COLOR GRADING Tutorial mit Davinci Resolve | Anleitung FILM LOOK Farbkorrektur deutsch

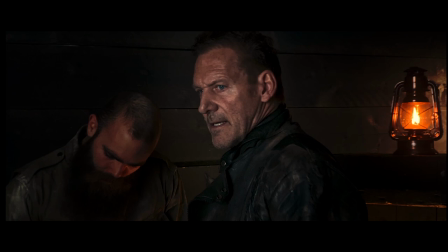Da kommt sie und glüht vor sich hin und die Lampe flickert. Schön.
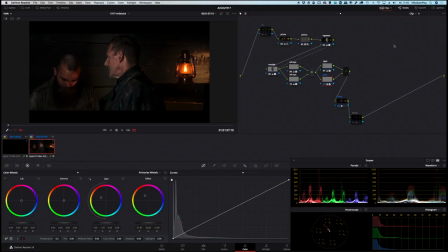Sowas mag ich, sowas gefällt mir. Was haben wir noch gemacht? Schauen wir mal durch, was es noch Spannendes gibt.
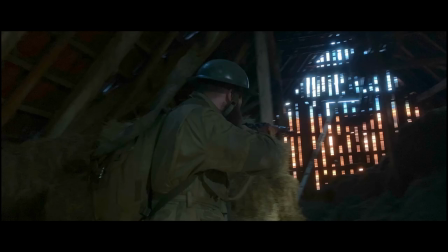Gehen wir mal in die Scheune. Kurz in groß, original. Das ist schon sehr schön, atmosphärisch.
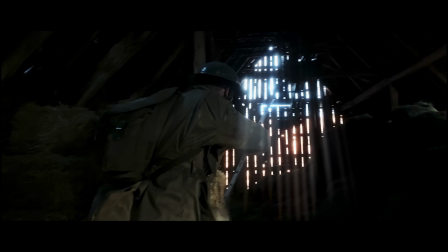Aber irgendwas hat gefehlt für mein Verständnis. Das ist das, was ich daraus bearbeitet habe.
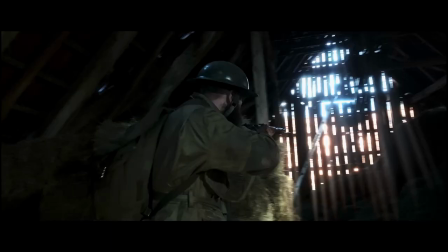Und man sieht, das ganze Ding hat sofort mehr Atmosphäre, mehr Emotionen.
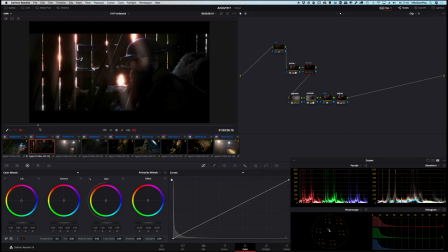Gleiches gilt für diese Szene. Da sieht man es eigentlich noch viel deutlicher vorher.
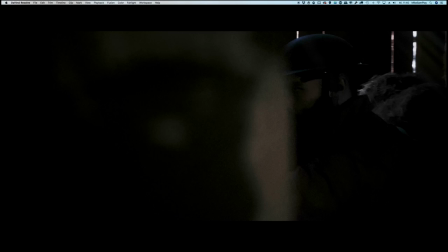Nachher.
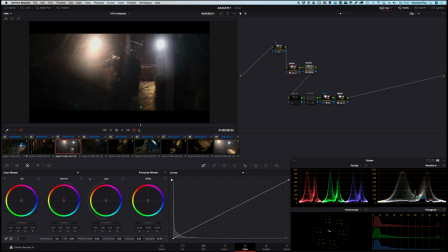Auch hier ein Riesenunterschied.
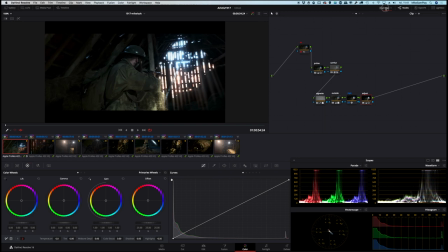Gut, was haben wir gemacht? Schauen wir uns das Ganze mal im Detail an.
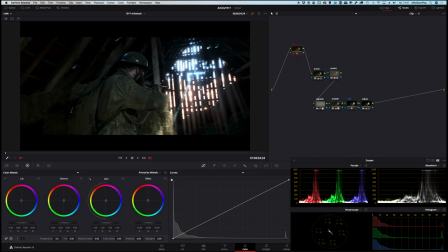Schauen wir mal ein bisschen Platz. Erster Knoten, Noise Reduction. Auch nur ganz leicht eingesetzt, damit das Bild einfach ein bisschen sauberer ist. Dann wie gehabt, Camera LUT, da kommen wir schon in den Ballpark, da kommen wir schon in die Richtung.
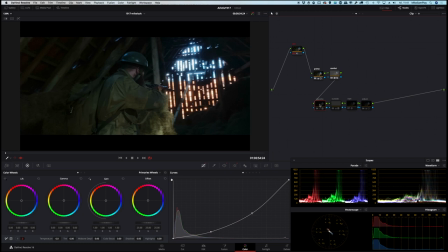Primary Farbkorrektur. Dann haben wir auch hier eine Vignette. Zeige ich euch mal. Hier bewusst ein bisschen größer gewählt mit einer großen Soft Edge. Und zur Vignette gibt es natürlich eine Outside.
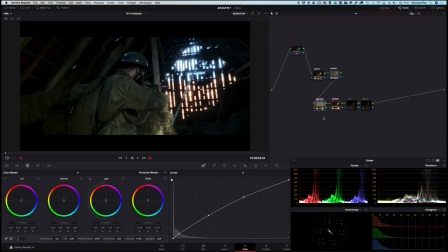Beides zusammen sieht dann so aus und dadurch wird so ein bisschen der Blickwinkel und der Fokus festgelegt. Ja, und dann habe ich mir gedacht, ich möchte mit den Lichtstrahlen ein bisschen was machen und habe einen sogenannten Light Rays Effekt eingesetzt.
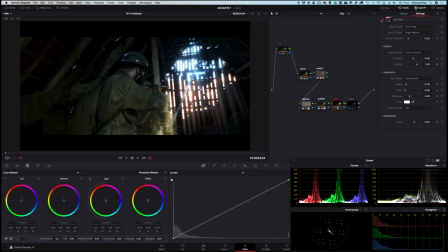Das ist ein eigener Effekt. Der kommt mit DaVinci bei OpenFX, das ist eine sehr schöne Geschichte und hat viele, viele Parameter, wo man zum Beispiel die Richtung festlegen kann, woher die Strahlen kommen.
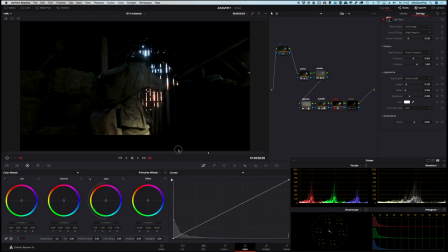Das sind sogenannte Volumetric Lights, die wirklich sehr, sehr schön sind und für meinen Geschmack schon die Hälfte der Miete einfach sind bei dieser Szene.
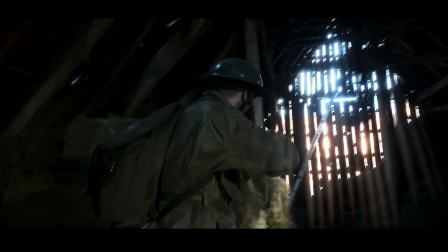Und dann gibt es noch einen kleinen Adjust-Knoten, wie immer am Schluss, wo ich ein bisschen die Saturation verändert habe und ein klein wenig Kontrast noch gesteuert habe. Ja, zusammen ergibt es dann dieses Bild. Sehr atmosphärisch, wie ich finde.
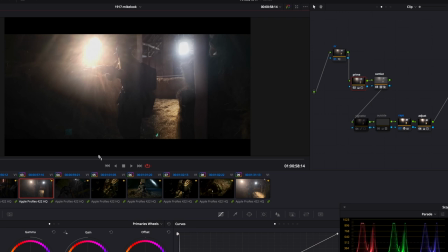Die anderen Szenen haben wir entsprechend gematcht. Diese finde ich ganz stark.
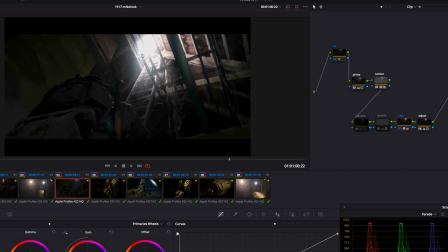Auch das war eine coole Geschichte und ich nehme mal kurz hier an dieser Stelle den Ray-Effekt weg. Und auf einmal habe ich ein flaches Bild.
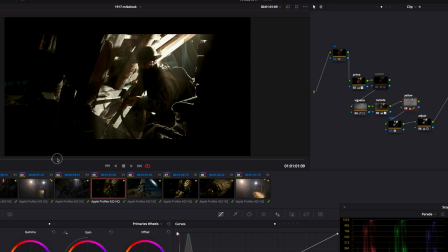Auch hier das gleiche in grün sozusagen. Einziger Unterschied, hier hat mich gestört, hier war ein sehr starker Yellow, so ein dreckiger Gelbcast drin in dem ganzen Film, in der ganzen Szene.
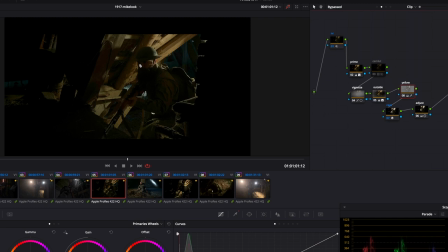Schauen wir uns das mal an im Original. Ihr seht schon, das Holz dort oben hier, das waren so schmutzige gelbliche Töne, die mir überhaupt nicht gefallen haben.
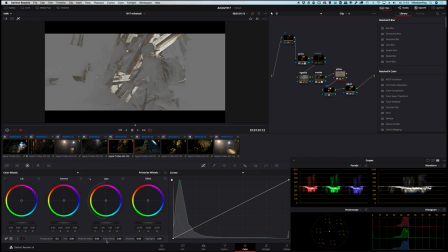Also habe ich hier mit einem Trick gearbeitet, ich habe mir eine Selektion erstellt und habe mir nur die Gelbtöne markiert. In dem Fall seht ihr sie nicht gelb, weil sie schon entsättigt sind. Ich zeige euch das mal ganz kurz. Hier, das sind sie im Original. Habe ich mit einem Qualifier bestimmt und habe die dann entsprechend runtergedreht.
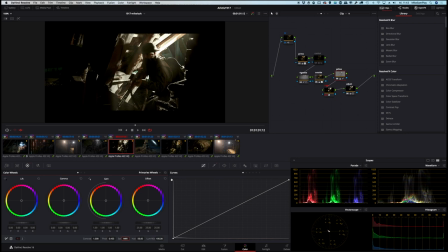Und wie ich finde, ist der Look tatsächlich einfach frappierend. Wenn ich den Knoten jetzt ein- und ausschalte, wow, das ist schon die Hälfte der Wirkung. Genau, hier haben wir noch die ähnliche Szene wie vorher. Ah, und ich sehe, hier habe ich meinen
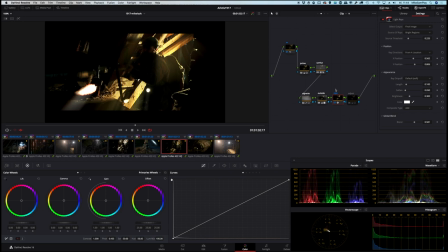Ich habe hier noch die Gelbtöne drin, die mich stören, die gefallen mir nicht. Die bauen wir jetzt einfach schnell nach.